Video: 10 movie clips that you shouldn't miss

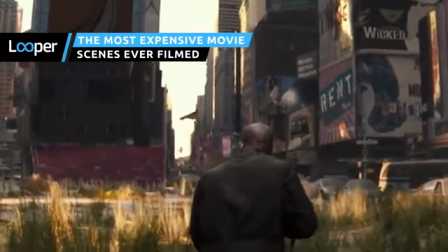0:00 Whether emptying the streets of Times Square, wrecking state-of-the-art sports cars for fun,
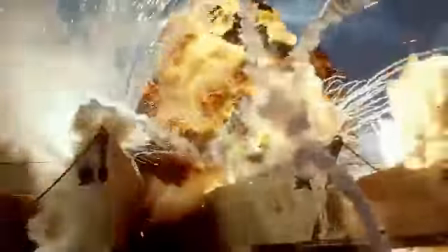0:04 or blowing up real military ships, the movies on this list have invested heavily in solitary scenes.
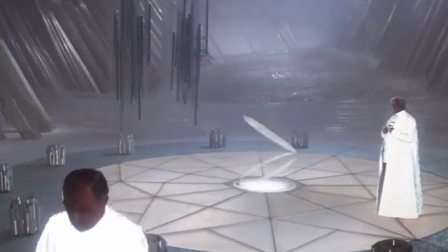0:10 Lasting mere minutes, these sequences are the most expensive movie scenes ever filmed.
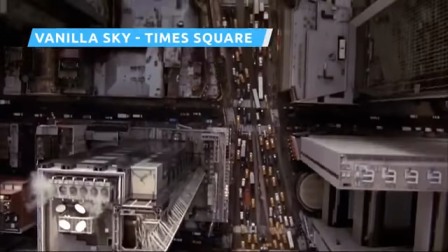0:15 Vanilla Sky sets the tone of surreal, reality-questioning confusion from the opening scene.
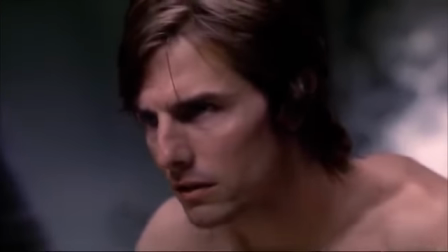0:20 The perfectly groomed, gray-hair-plucking playboy millionaire David Ames wakes as Radiohead's Everything in Its Right Place aptly lyricizes his life.
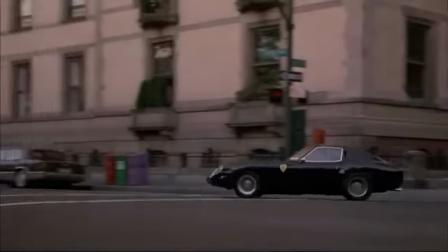0:29 Immaculate, flawless, perfected. Yet as David drives his vintage Ferrari through the streets of New York, the first cracks in this illusion appear.
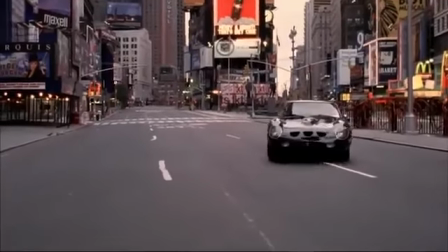0:37 He drives to Times Square, the crossroads of the world, with approximately 330,000 daily passers-by.
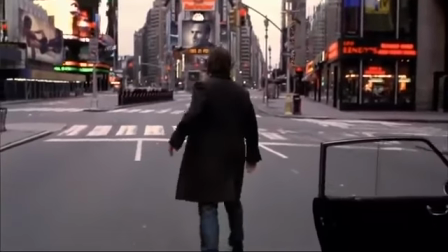0:44 It's completely empty, not even the faintest hint of the usual hustle and bustle.
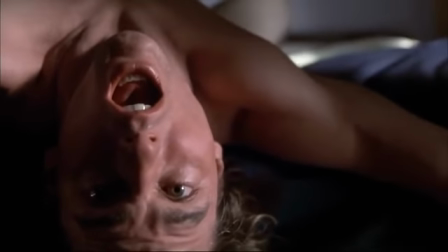0:49 David wakes abruptly. It was all a dream, a false awakening interpreted by his therapist as a metaphor.
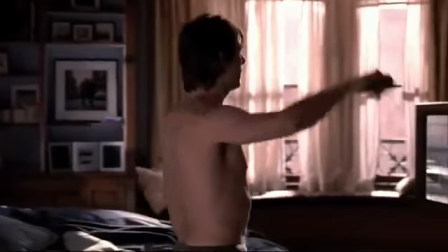0:56 Well, I suppose the empty street meant loneliness. You're a shrink.
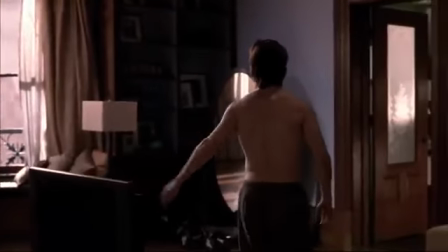1:03 You gotta do better than that.
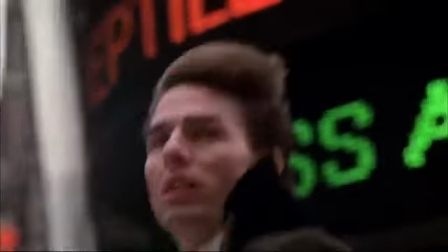1:04 At only 30 seconds of screen time, the scene provides a fundamental function in the narrative, questioning the nature of reality and our relationship to dreams.
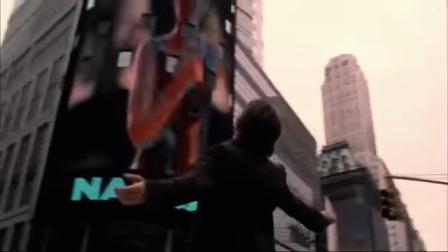1:13 Surprisingly, no CGI was used.
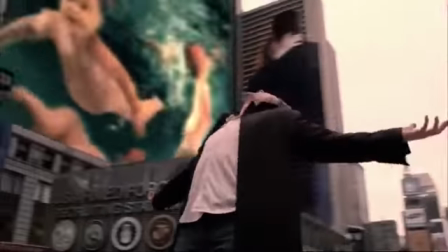1:15 Instead, director Cameron Crowe struck a deal with the NYPD to close off the area between 5 a.m. and 8 a.m. on a Sunday in November 2000.
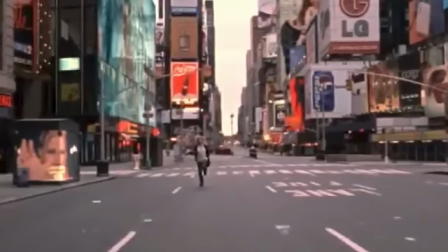1:23 The result was a spectacular sequence with a spectacular price tag, over $1 million for 30 seconds of footage.
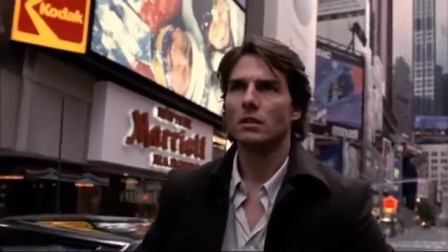1:30 Was it worth it? Absolutely. Combining Cruise's enigmatic star power with the desolate backdrop helps create a
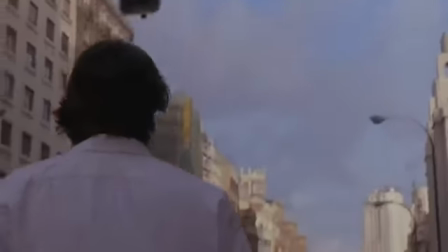1:37 poignant scene lacking in the 1997 Spanish-language original Open Your Eyes.
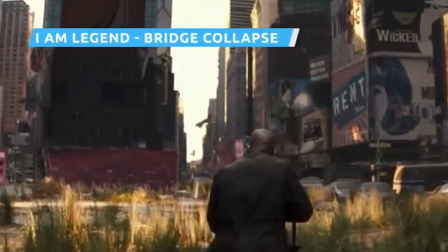1:43 In I Am Legend, Will Smith roams the post-apocalyptic streets of New York City as Dr. Robert Neville,
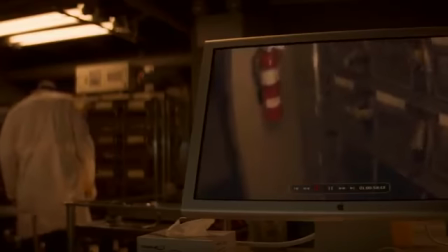1:49 a virologist attempting to find a cure for the zombie-producing Crippen virus.
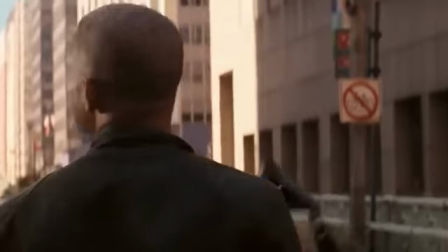1:53 To create the feeling of desperate isolation, the film, like Vanilla Sky, has empty streets to match Warner Brothers' empty wallets.
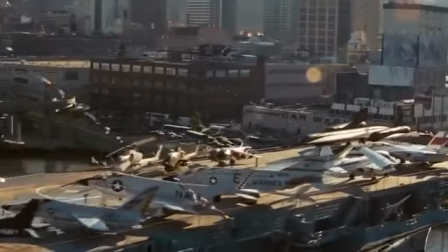2:00 However, a substantial chunk of its $150 million budget was allocated to a much more populated scene,
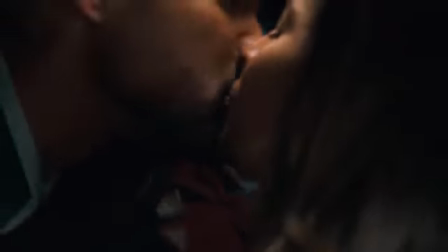2:07 capturing Neville's tragic separation from his wife and child.
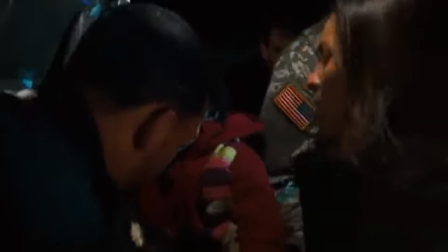2:11 In flashbacks, the audience sees that New York City was evacuated and placed under quarantine during the outbreak.
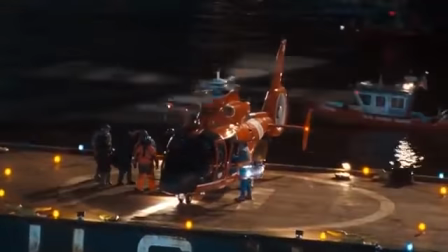2:16 In a race against time, Neville's family boards a helicopter to escape. Then comes a breathtaking moment of tragedy.
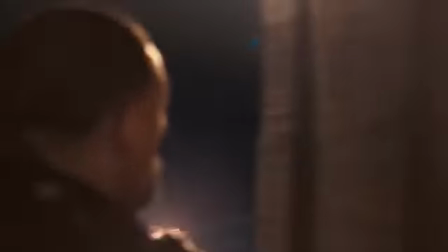2:23 The military bombs the Brooklyn Bridge.
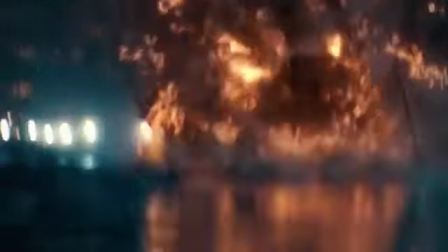2:26 Amidst the chaos, the blazing bridge collapses into the water below, and Neville's family tragically dies in the ensuing accident.
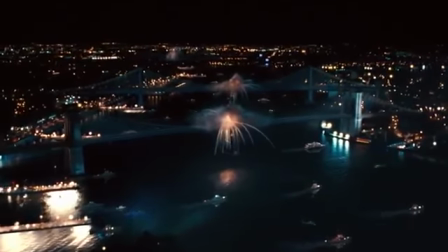2:34 A fair share of digital magic was used to capture the missile's impact.
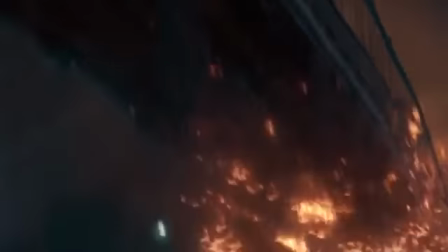2:38 Still, the surrounding evacuation was shot on location across 6 nights, requiring the cooperation of 1,000 extras,
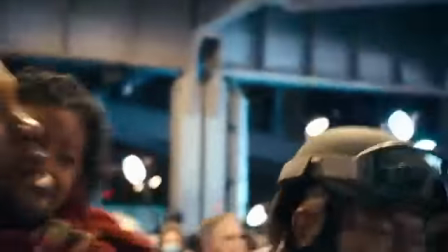2:45 14 different government agencies, an expansive lighting rig, and a crew of 250.
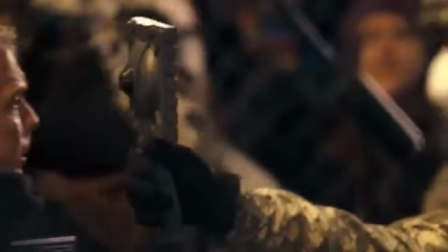2:51 Increased bureaucracy post-9/11 made acquiring the green light on the project a task that cost a cool $5 million.
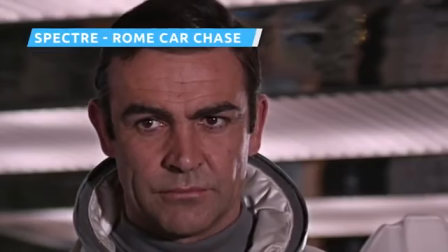2:59 Think of James Bond, and what's the first thing that comes to mind?
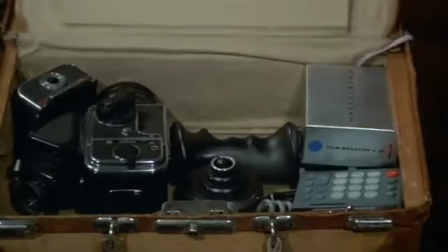3:02 Aside from a cat-stroking evil genius, cool gadgets, and Bond girls, the answer is probably luxurious cars.
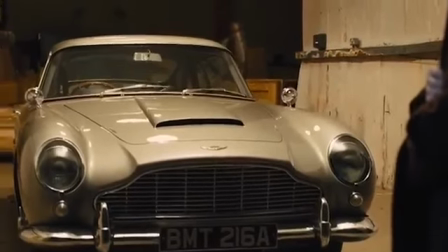3:09 After all, what would 007 be without an Aston Martin DB5 for company, a car featured in 7 different installments?
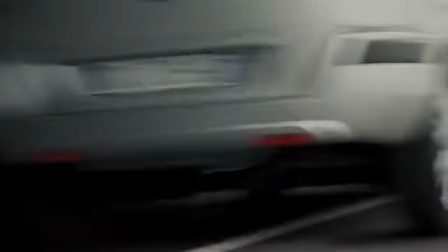3:17 Snazzy automobiles are largely part of the series' mythology,
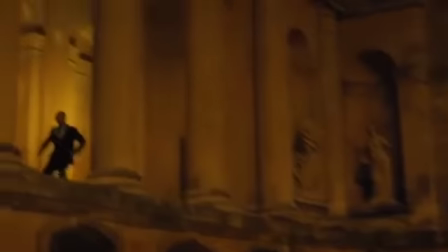3:20 and Spectre continued that tradition by placing Daniel Craig in the front seat of the stylish Aston Martin DB10,
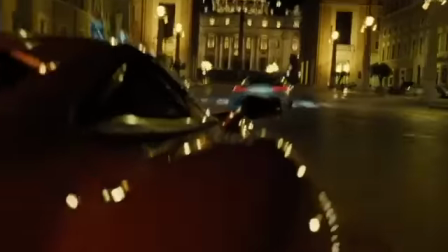3:27 a car produced exclusively for the 2015 film. Illustrative of the multi-millions Hollywood has to play with,
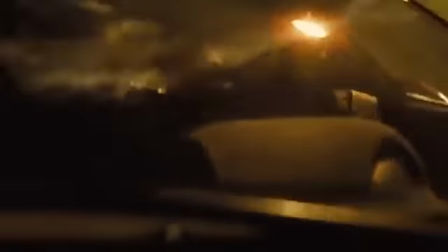3:34 $32 million of Spectre's rumored $300 million to $350 million budget was spent destroying cars.
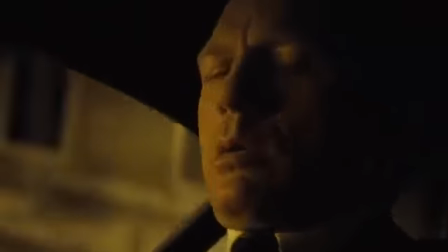3:41 Oh, you've got to be kidding me.
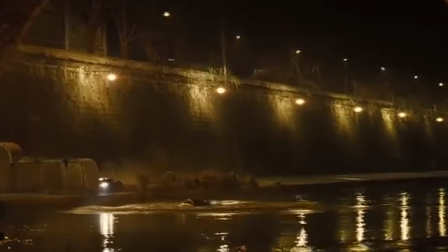3:43 The biggest expenditure came from totaling 7 of the 10 aforementioned DB10s, a fact that will no doubt cause car enthusiasts to shed a tear.
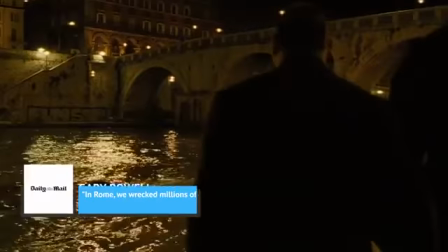3:52 Chief stunt coordinator Gary Powell told the Daily Mail, "In Rome, we wrecked millions of pounds worth."
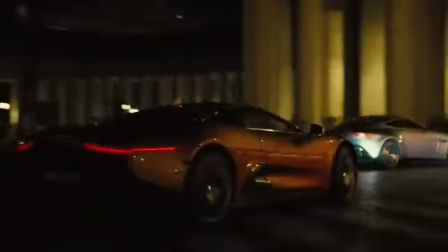3:58 The DB10 sped through the narrow streets of the Vatican at top speeds of 110 miles
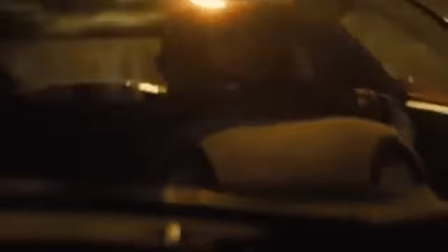4:03 per hour in a cat and mouse chase with a henchman in a Jaguar CX-75.